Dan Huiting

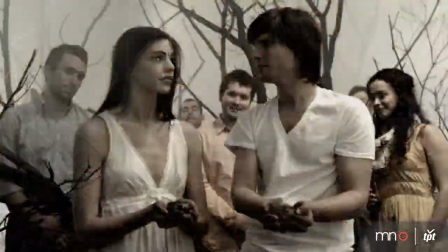4:15 And then we had to drain the lake and fill it in so that the next day we could build that big stage that the bear comes out of.
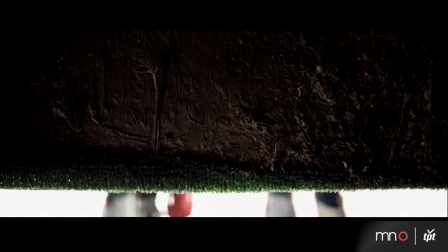4:23 So the whole thing was shot in 2 days in a barn, you know? It's crazy.
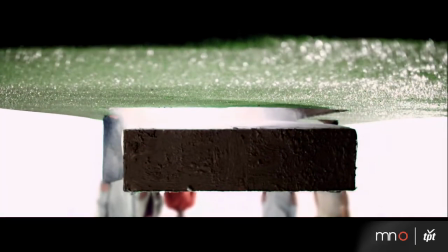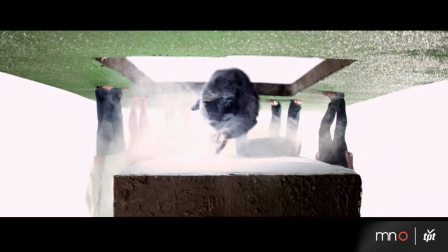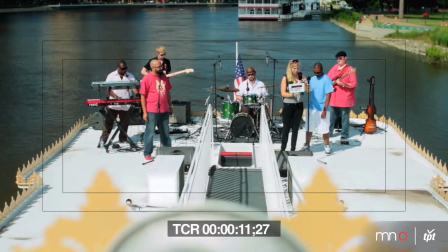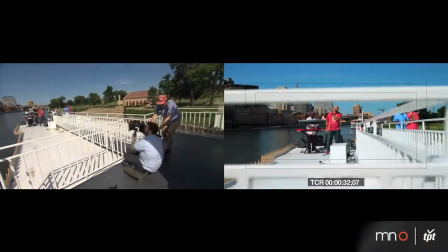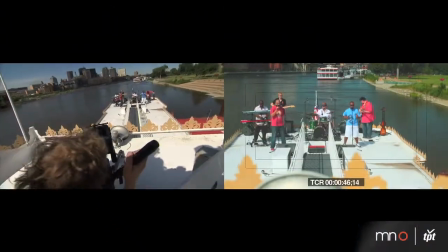4:50 True Minneapolis TV tradition, we use everything but the kitchen sink, so found this cart and turned it into a dolly.
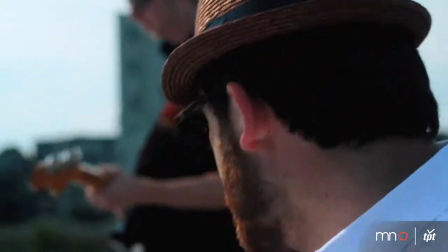4:58 On and on and on and on.
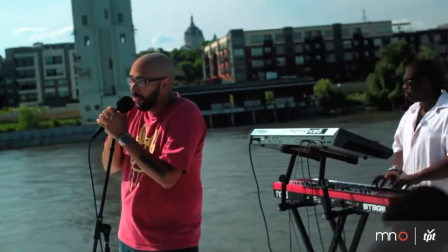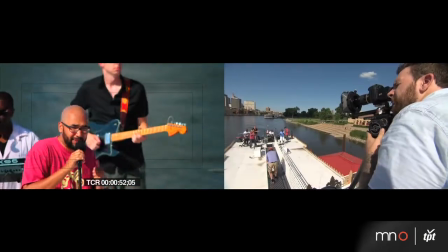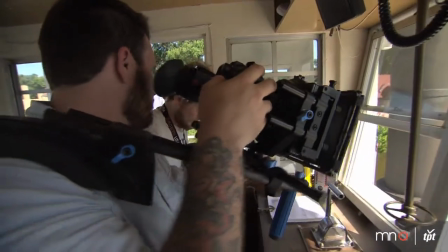5:14 got the movement. Let's just get in there and get close-ups. All right, clap it.
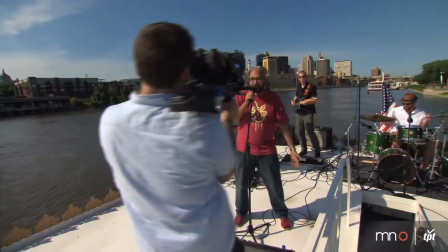5:19 High respect, the pushback, take three.
Like the Patriot Act, television made to want it, waiting, your major hate it.
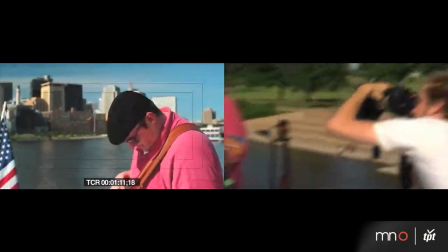5:26 YouTube made it the latest and the greatest, and now I'm motivated like your favorite rapper.
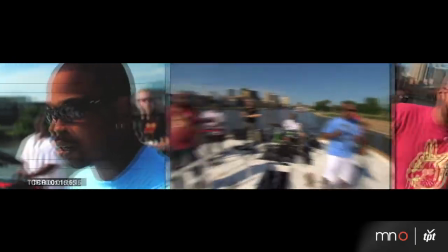5:31 Except getting paper agents that matters. This is a plague, and I'm the lead actor.
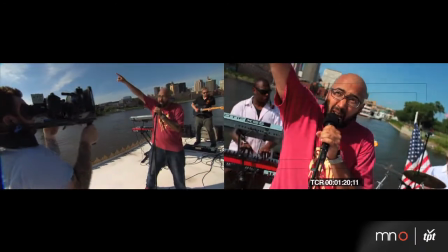5:36 But now I keep up my mind.
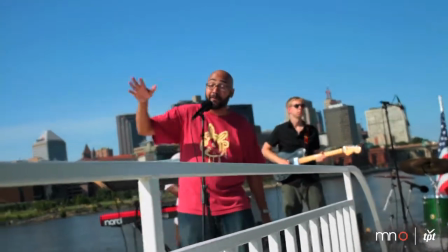5:39 No label wants the way that I shoot, and the way that a lot of the people at City Music shoot, is basically like we want to take on the perspective of what it's like to be there at the performance.
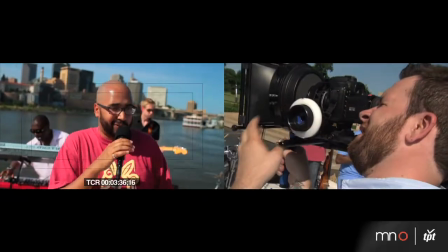5:47 So we move around a lot and contort our bodies to try to get the right angles based on how the song feels.
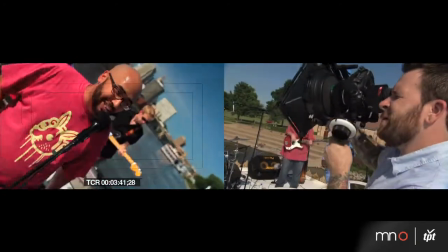5:53 Getting in there and getting that intimate experience and feeling like you're really close to what's going on in the performers.
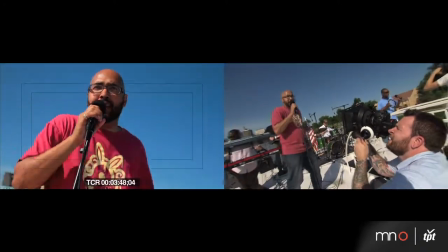5:58 And I guess in that way, you sort of are playing your camera as an instrument a little bit, and you're kind of just dancing with the people and moving.
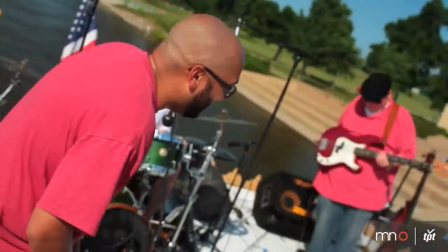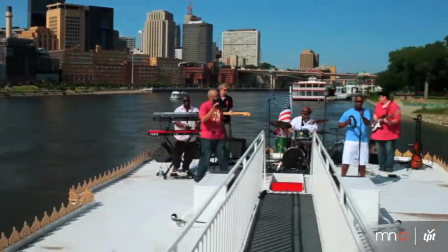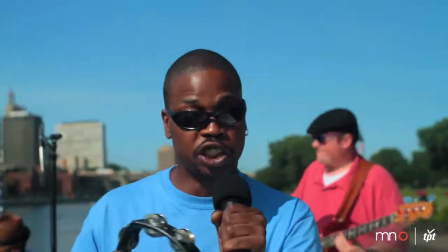6:15 I guess what people should know about me to understand my work is just that I'm really passionate about music, and I'm really passionate about the music in Minneapolis.
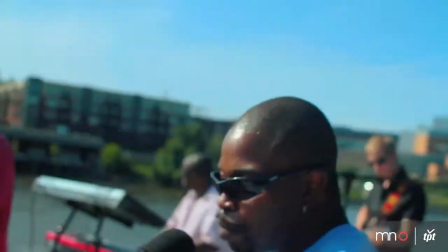6:24 I'm really passionate about the scene here, and I love just fostering that through my work.
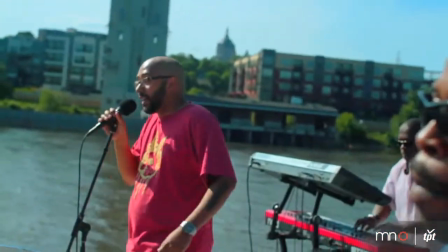6:29 What I hope for the future for me, I guess,
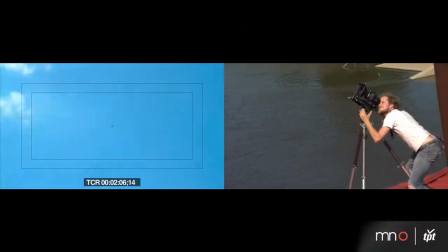6:33 is to just be able to continue to make a living meeting people that are awesome and amazingly talented,
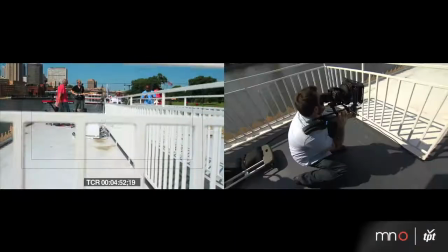6:39 and documenting what they do and showing the world what all these awesome people can do. All of that stuff, if that can keep going, then I'm good.